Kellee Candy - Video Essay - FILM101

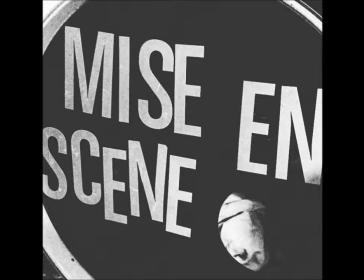Mise en scène is a French term, literally meaning placement in a scene.
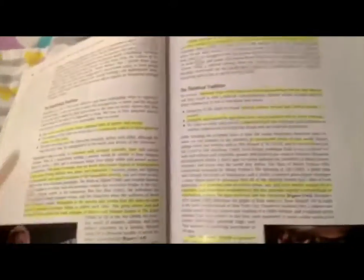According to Corrigan and White, the same elements of mise en scène can be manipulated to appear as either naturalistic or theatrical.
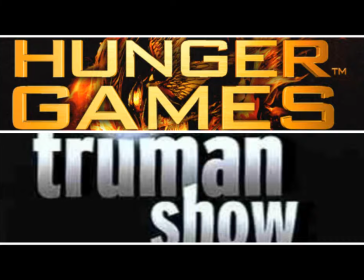This video essay is going to express this idea visually, with the example of two films with similar stories, The Hunger Games and The Truman Show.
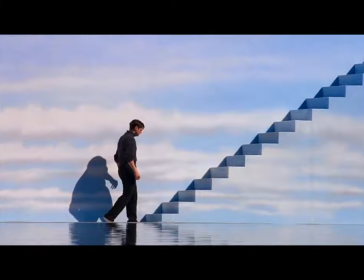Both of these films are held within settings that are artificially engineered, and each of them have some sort of big brother figure controlling them.
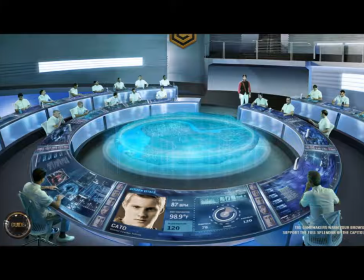This would be Christoph in The Truman Show and the game makers of The Hunger Games.
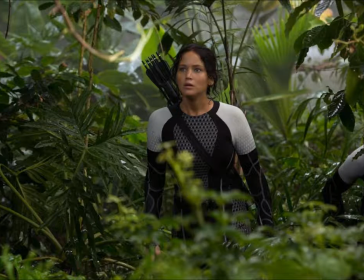However, the different uses of mise en scène are manipulated to make The Hunger Games feel much more realistic and relatable than The Truman Show,
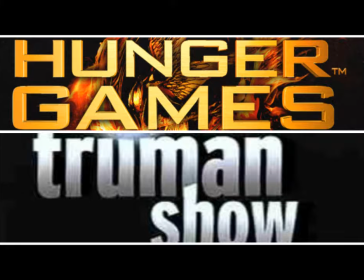which has a sort of plasticity. I'm going to use a short example from each film to illustrate this idea. Let's look at a scene with a fire from The Hunger Games.
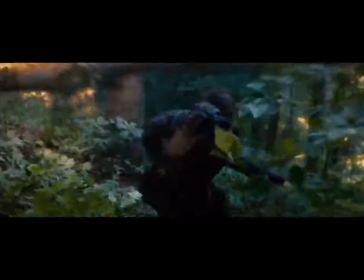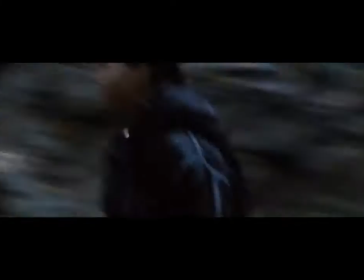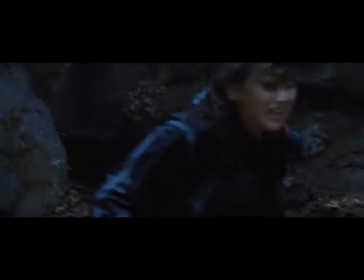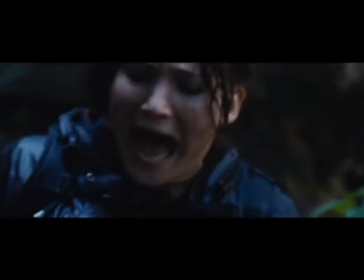And now, how the same idea is represented differently in The Truman Show.
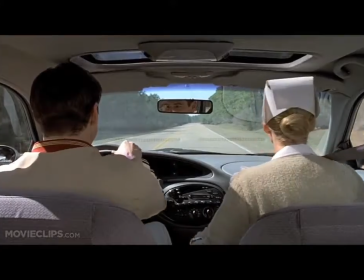Truman, what about that sign? You're exaggerating. We'll be fine. Exaggerating?
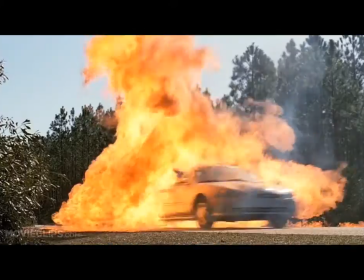Would you believe that?
Truman, Hopefully you will have noticed here that the same idea of
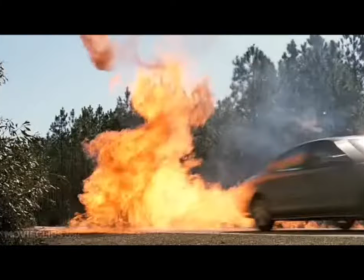a dangerous fire is represented as harmful and authentic in The Hunger Games, whilst trivial in The Truman Show.
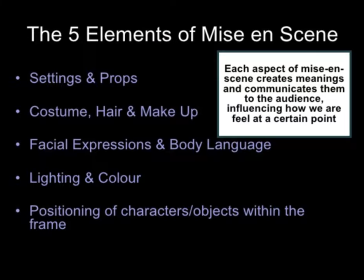I'm now going to look at the way that the same elements of mise en scène were manipulated very differently to produce these contrasting representations.
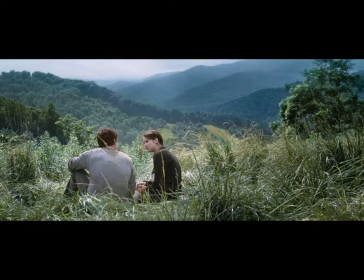Firstly, looking at setting, which throughout The Hunger Games is consistently naturalistic, enforced with greenery and open plain.
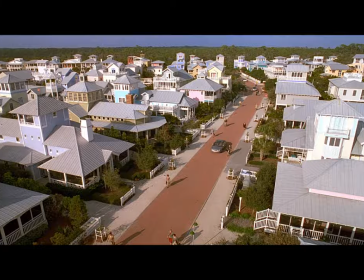Whereas here, the houses are almost mirror images of each other. We also have white picket fences and pastel colours.
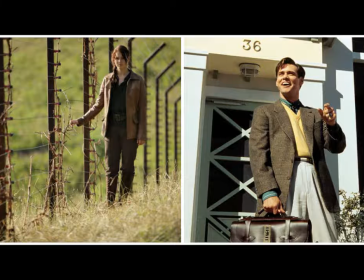Now looking at costume, hair and makeup, that Katniss is represented as an everyday girl with her simple braid and outfit, whilst Truman looks very cliché in his suit and tie.
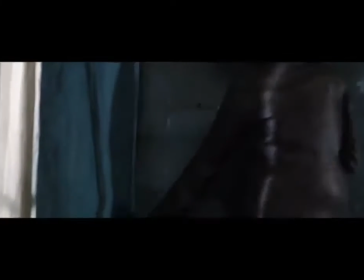And now to facial expressions and body language, which make Katniss appear to be living out her everyday life, while Truman be blatantly acting.
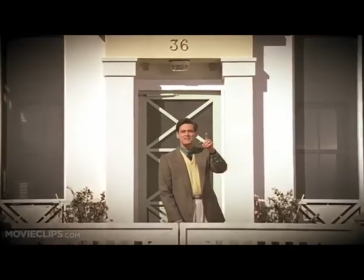Take a look at this, for example.
Oh, and in case I don't see you, good afternoon, good evening, and good night.
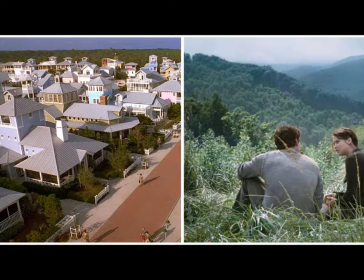Now looking at lighting and colour, we have consistent use of green in The Hunger Games, which is a natural colour, compared to pastel colours in The Truman Show, which come across as fake. Finally, to the positioning of characters within a frame, take a look at this very cinematic zoom here,
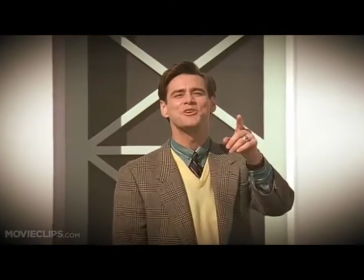which makes The Truman Show again seem staged, compared to this constant changing of shots in The Hunger Games,
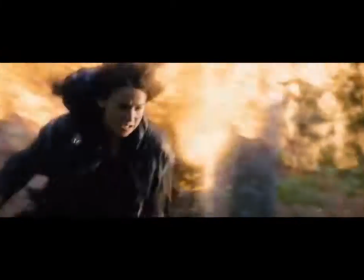giving it an urgency.
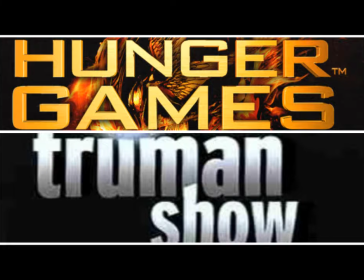Altogether, the different manipulations of all of these elements of mise en scène are used to create one world which is fake and plastic, and one that is terrifyingly real, thus fitting with the author's intentions and the worlds that they wished to create.